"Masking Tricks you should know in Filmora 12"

Using masks in your videos can really help you improve the quality and feel of your videos, and you can use them in many different ways. So in this video we're going to show you just a few ways which you can use masks to level up your video editing. Hello everyone, welcome back to the Filmstock YouTube channel. We are Chris and Christina. We're here to help you make better videos and empower your inner video creator. Just before we get started with this one, make sure to hit that subscribe button below so you don't miss any future videos just like this one. We do like to use masks a lot in our own videos, so let's jump into Filmora 12 and Chris is going to show you a few examples of how you can use them.
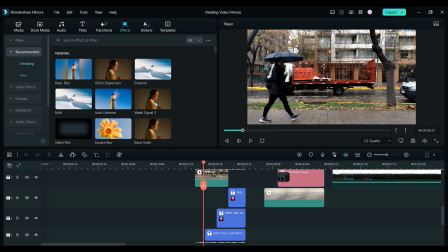0:40 So just before we get into this one, if you want to get Filmora 12 for yourself, you can get it by clicking the link in the description below.
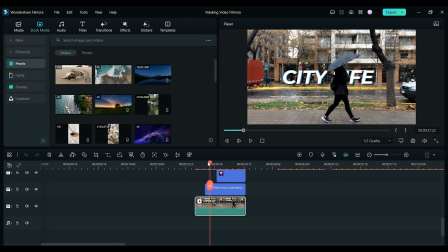0:47 So let's just get right into it. As we mentioned, we like to use masks in a few different ways to help improve our videos. One of those ways involves using masks to create a layered 3D effect with your video titles, which looks a little like this.
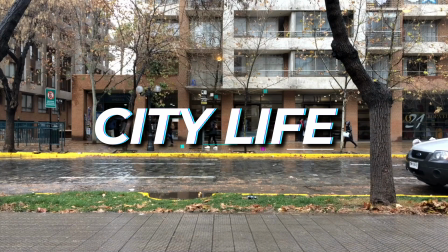It's just a nice way to add some interest to your title, and here's exactly how you can do it.
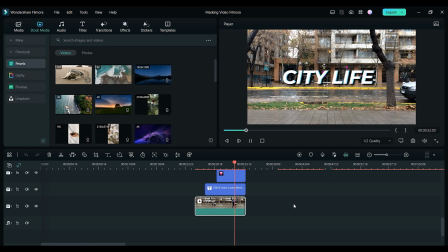1:13 So first off, you want to place your clip on the timeline, and then duplicate that clip and place it above the other clip with a layer in between for the title.
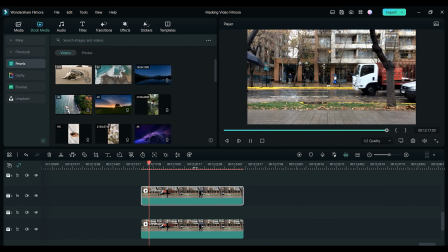1:22 So for this example, I need to have a clip where something or someone passes through the frame so I can create that 3D layered effect. In this case, it's a girl with an umbrella who passes through the frame, and what we need to do is use a mask to separate her from the background.
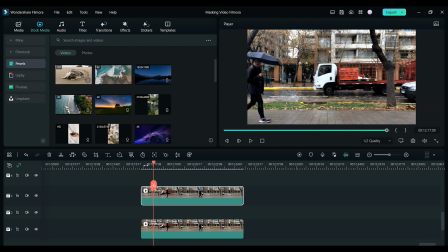1:38 This is actually quite simple with the help from Filmora's Smart Cutout tool.
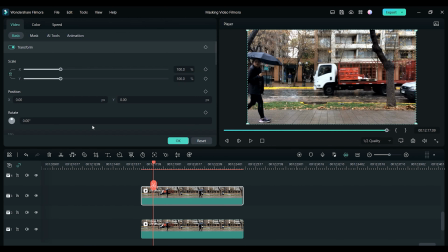1:43 So on the top clip, you need to double click and then click on Video and then AI Tools. Now you just need to scroll down and turn on the Smart Cutout tool. When you're in the Smart Cutout menu, all you need to do is use the selection tool to draw around the area you want to mask out.
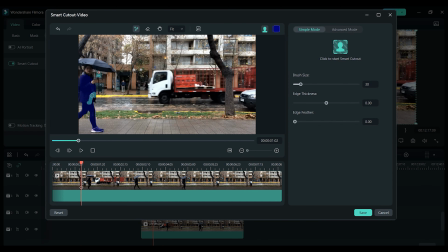2:01 In this case, it's the girl with the umbrella. The Smart Cutout tool will try to predict what it is that you want to select, and this normally works pretty well.
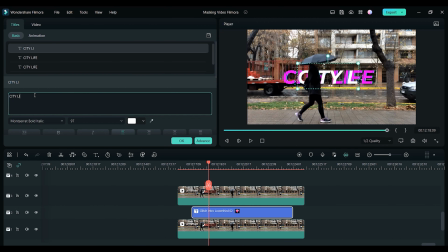2:12 Now we just need to choose a cool title and place it between both clips. I decided to use this glitch title, which I just thought would work pretty well.
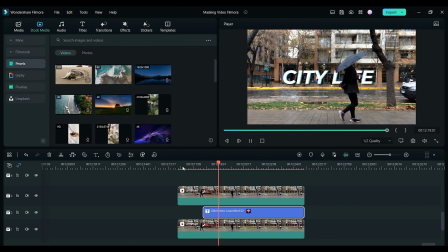2:21 And just like that, you will have a layered 3D effect with your title screen.
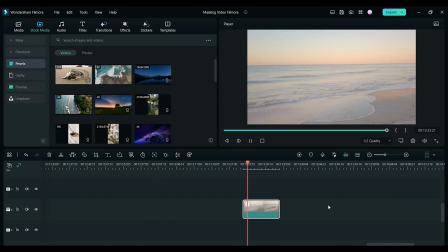2:29 The next example is using a mask to make color grading adjustments to your videos. For this example, I wanted to make a subtle adjustment to the sky in this clip. I wanted to make the sky look a little more dramatic by making it more of a pinkish colour.
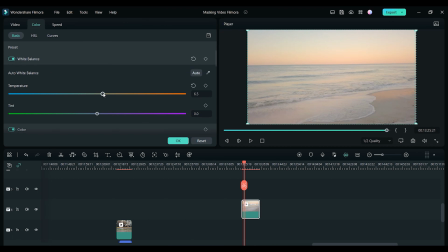2:44 But if I just start making white balance and colour adjustments to the clip, it will also affect the water, which is not what I wanted.
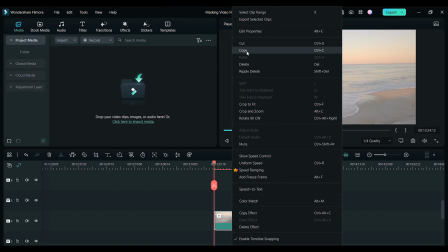2:51 So what I did was again duplicate the clip and place it above the other clip on the timeline.
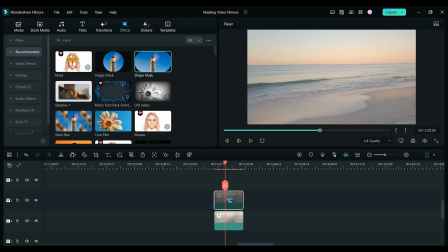2:57 Then I added a shape mask to the top clip and adjusted the position and size so that only the sky was selected.
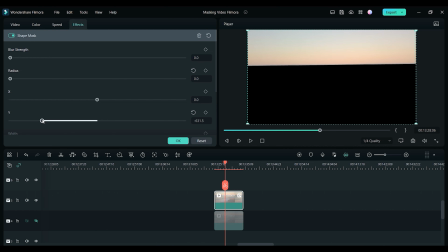3:04 Then all I needed to do was make some adjustments to the white balance, which gives the sky that nice pink sunset colour, but it doesn't affect the nice blue colour of the water, so we have a nice contrast between the pink and the blue.
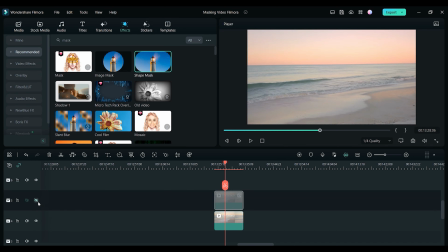3:16 Using masks when colour grading is just a great way to make adjustments to certain parts of your clip, rather than affecting everything in the clip. When it comes to adding masks to your videos, the most important thing is making it not obvious that you've added a mask to your video. This often involves getting really precise with the points of your mask and using the feather tool to feather your mask. Now this can take a little bit of practice, but the more you do it, the better you will become. And a little tip here is to render the video, watch it back, and then you can see if you need to make any little adjustments.
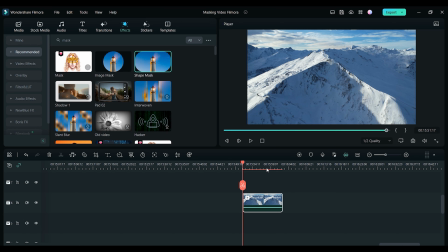3:52 For the next example, it also involves masking when colour grading, but in a slightly different way. Instead of changing the colour of the sky in this one, I'm going to add a nice glow effect from one side of this drone shot.
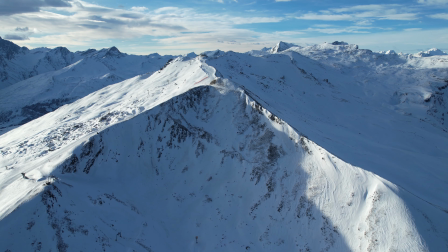4:04 This gives the clip some depth and makes it look like the sun is glowing in from one side.